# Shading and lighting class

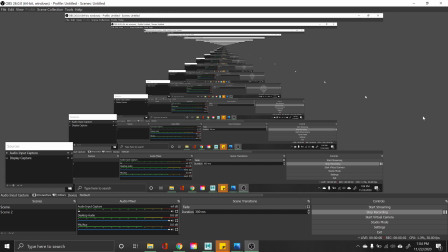[0:00]
Hello, so I wanted to go over some of the fun projects that we learned this month.
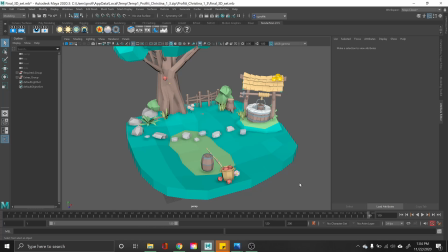[0:05]
Starting with this project, I decided to do the tree scene.
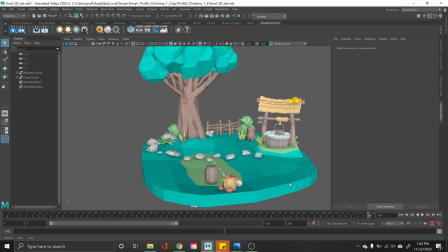[0:11]
And of course, I set up the scene according to the key points that we needed to have, as far as with the tree, the apple, the water fountain or the water well here, and then the bow and arrow against the little
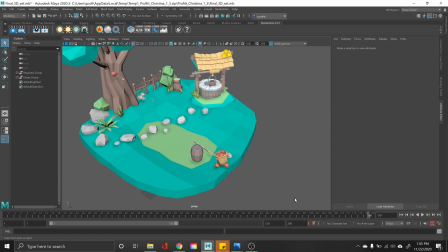[0:29]
barrel here. I really did like having a little bit of creative flow to create like the rock path going through here. So overall, it was a really fun project.
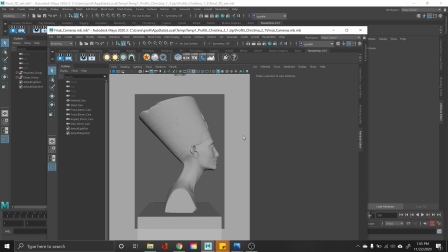[0:41]
The next project that we did was the Nafidi camera project, which were matching the cameras according to the originals to make sure that we had the head-on shots. So this was a little time consuming,
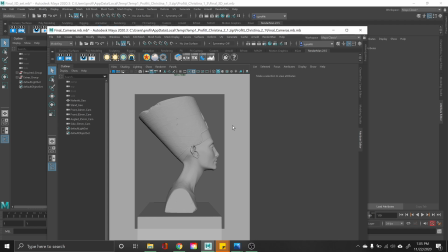[0:59]
but overall it was a learning experience that I definitely needed and I appreciated.
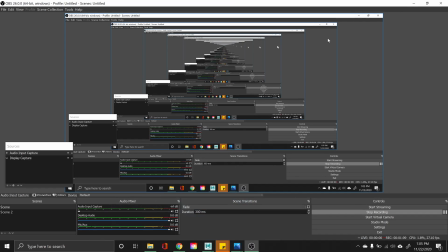[1:07]
So in the 2.3, this one we were getting into more
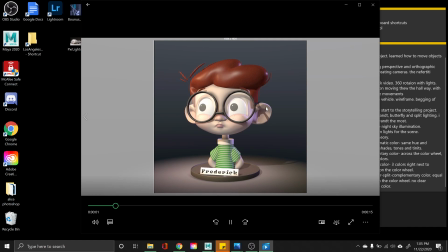[1:13]
of the video aspect and creating a complete circle wraparound of Frederick with the
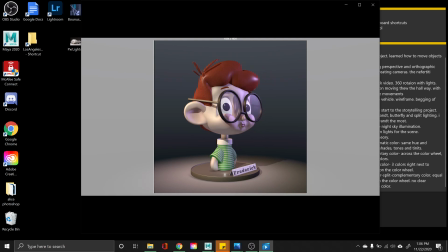[1:24]
lights rotating around him as well to show a shadow in the background right about here.
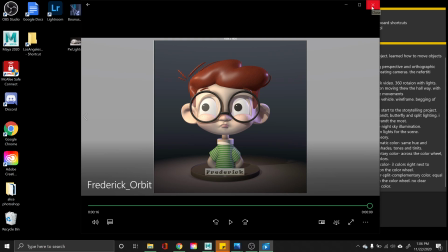[1:29]
My favorite of this project was the spaceship or the space station.
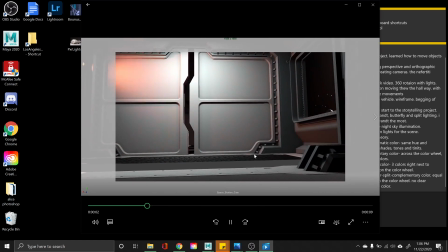[1:35]
Now, this was a lot of fun to create the
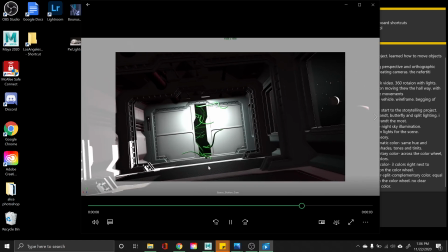[1:39]
camera going in at a constant space and then starting to twist closer we get to the final scene.
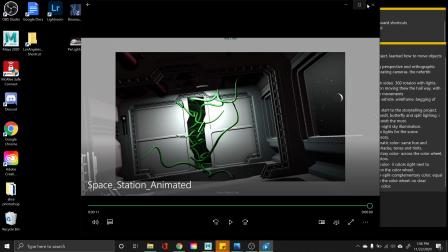[1:47]
I had a lot of fun
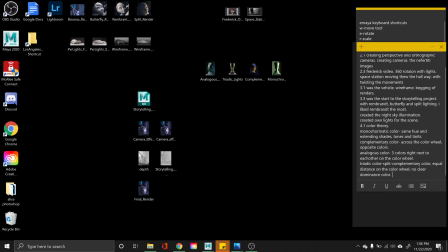[1:59]
for this month. And then we started to go into the vehicles, which was the start of the rendering process.
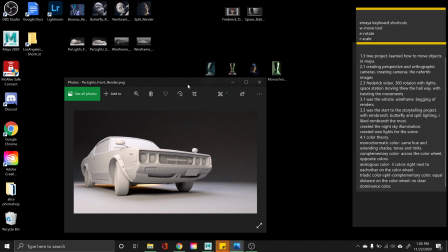[2:12]
And thought it was really cool to see how we could take the image from Maya and actually make it into an image that you could upload
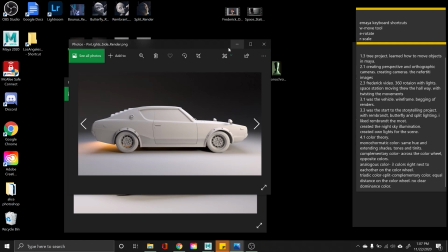[2:21]
and create. And they came out really well. I like the wire
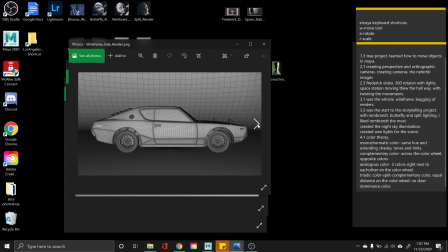[2:27]
frame of this project because it definitely shows more depth and movement into wireframes.
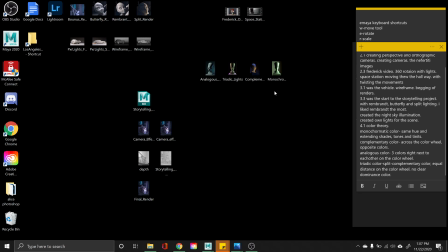[2:37]
And then after we did the vehicle, we started into the storytelling. In the storytelling, we learned what different lights there were,
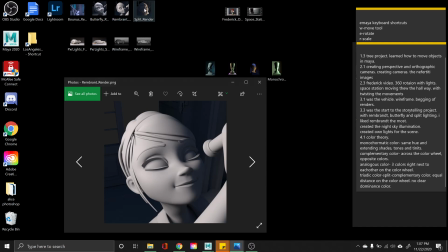[2:48]
like the butterfly light, the Rembrandt light, and the split light. My favorite was definitely the Rembrandt light because I like how it kind of glows off of her nose, gives a little bit of a glow on her cheek, makes it a very good image. So I decided I was going to take that and take it to the final project.
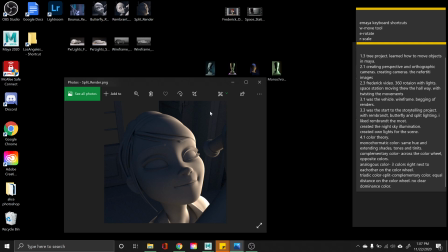[3:08]
And so after we learned about the lighting and we created the nightlight illumination,
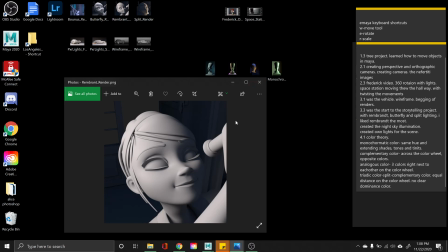[3:15]
that was really interesting to see how it corresponded into the image with the shadows and the lights.
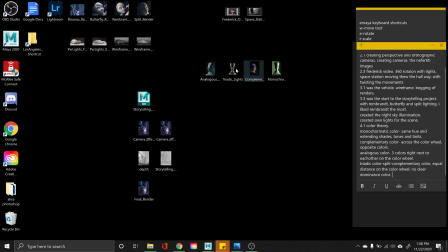[3:25]
And so we decided we were going to take the camera and make the final scene.
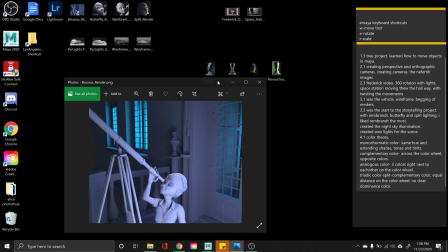[3:29]
With the final scene, I had a lot of creative flow to add a lot of different lights.
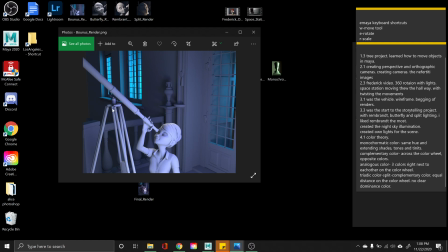[3:36]
So I added one behind the door and a couple behind the lights, and another one kind of down towards the bottom, facing up towards her face to give a nice little highlight around her. And I thought this was a lot of fun to be able to create whatever color I wanted,
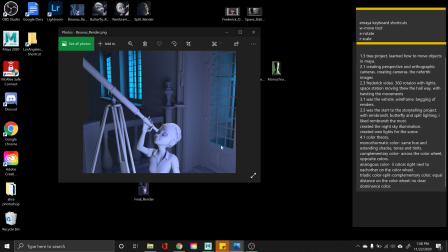[3:54]
the contrast of the lights.